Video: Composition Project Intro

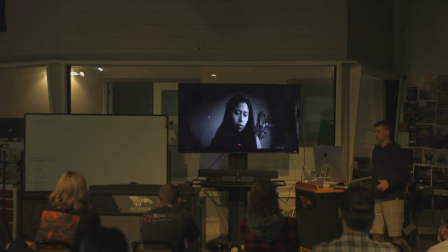3655s
So once we hit that, we've hit this threshold of our depth of field changing so that we can convey that emotion even more powerfully.
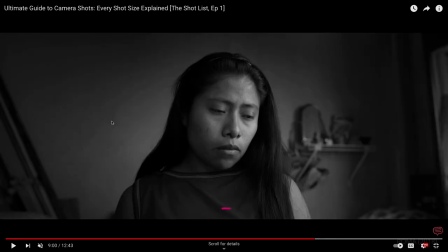3663s
Look at that. Nothing in here is in focus. Nothing on the walls. Just that emotion. We're just capturing that. It's a great shot.
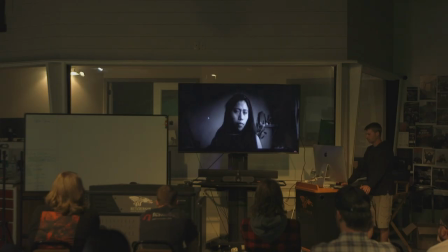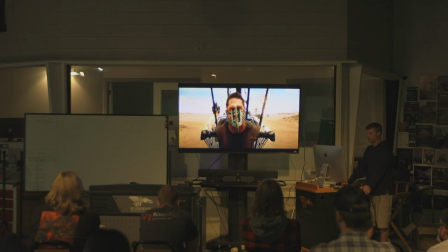3680s
And this one too, we already know who these guys are. We've been in this scene long enough at this point before he gets to this level of emotion that we don't really need to have everything in focus. Is this making sense? I'm kind of beating a dead horse, but I just want to make sure you guys are pretty tired.
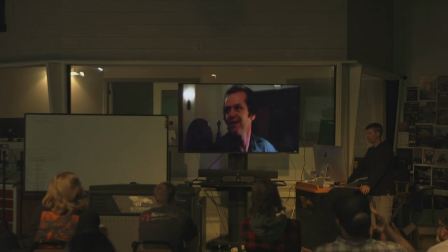3701s
This scene too, candles are out of focus. Can't see, I don't know if that's an exit sign or what. I assume so. Remember, he was just in focus when he was snapping his fingers. Everything around him was.
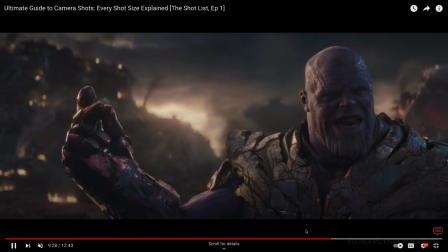3717s
Sorry, it wasn't. I said that incorrectly.
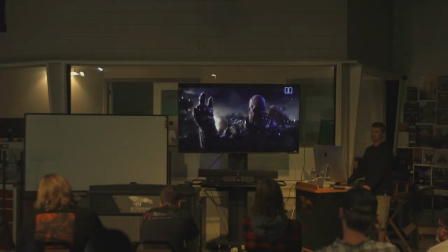3724s
Because at this point, you've been in that battle. We've watched like 20 of these stupid movies at this point. We know what's going on behind him. It's okay to have it all in soft focus, right?
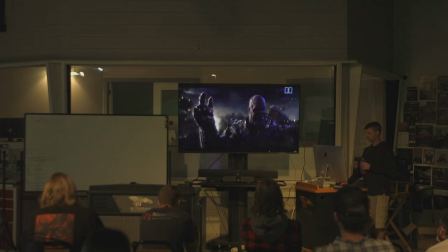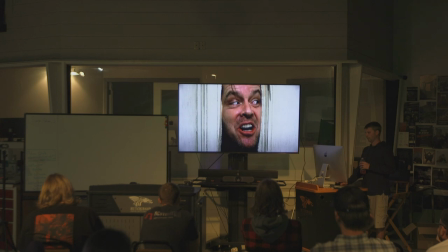3745s
Oh, we got to see the one from The Shining. I mean, that's given like millions of people nightmares for decades. That close-up shot has been replicated. I think it was even done like a Mountain Dew commercial not too long ago.
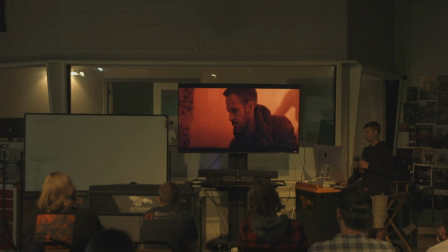3761s
Super shallow depth of field. In fact, I think on her, I don't even think her ears are in focus.
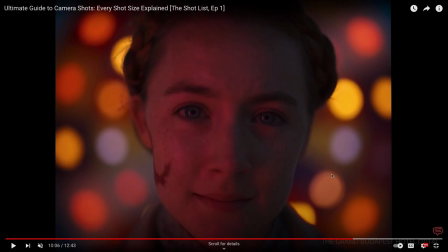3769s
Like, I think it's literally right here. Nose is soft, ear is soft.
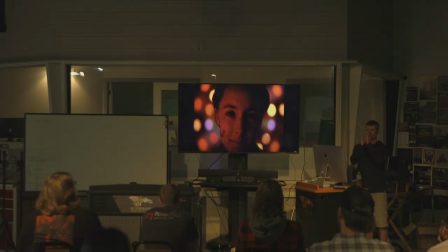3773s
That is as shallow of a depth of field as you could probably get away with. We're talking about like that much is in focus on that area, which makes for what we call bokeh, where the lights do this different effect. It's really cool.
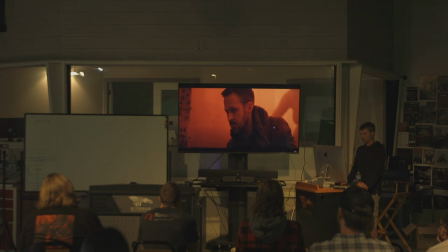And as they state, I didn't think about this. I always want the eyes myself, usually on the top third when we start talking about composition.
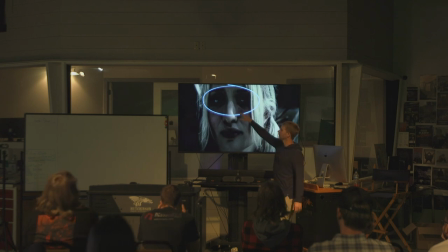3806s
We'll talk about rule of thirds more on Tuesday. I really like the eyes on that top third. I don't want them down here unless there's like specific reason for that. Start thinking about that placement, how you block your actors within the frame.
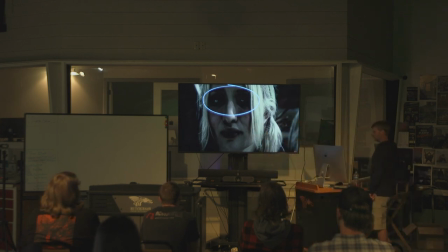3819s
So I'm glad they mentioned that because that wasn't something I had in my notes. But the eyes towards the top, think about how your audience is conveying this. If it's a close-up, you want it to be as real as possible, as if they're like looking straight at you. So oftentimes those close-ups are not just the eyes on the top third, but also eye level.
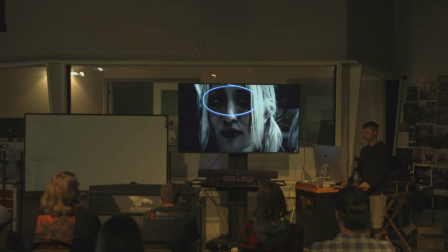3839s
Doesn't have that. There's always exceptions, but that's something to consider.
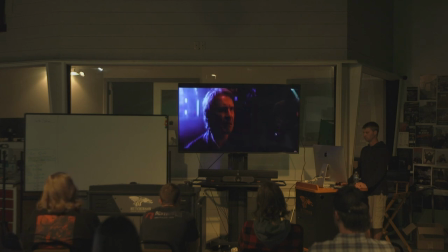Again, conversational scene doesn't mean that your conversation has to be in medium. This very emotional scene is in a close-up, but we still have it dirty because Harrison Ford's character is so important in this particular scene.
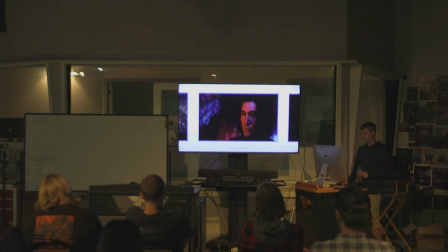3871s
And the extreme close-up, which, like I said, I don't use
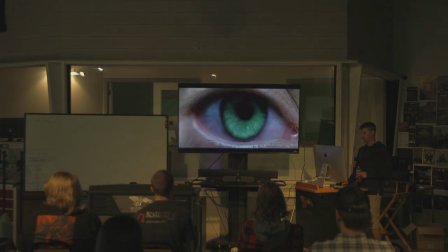3877s
too often, because it is just that, it's highly extreme.
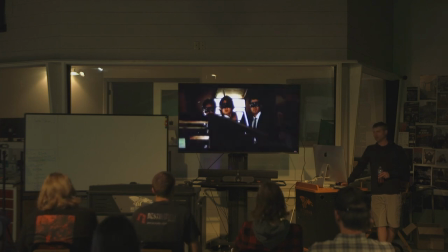3883s
But sometimes you really, if you really want to get that point across and you don't want there to be any confusion for your audience to look at anything else, that extreme close-up is very powerful. I really like it for insert shots of objects that need to be conveyed in the scene.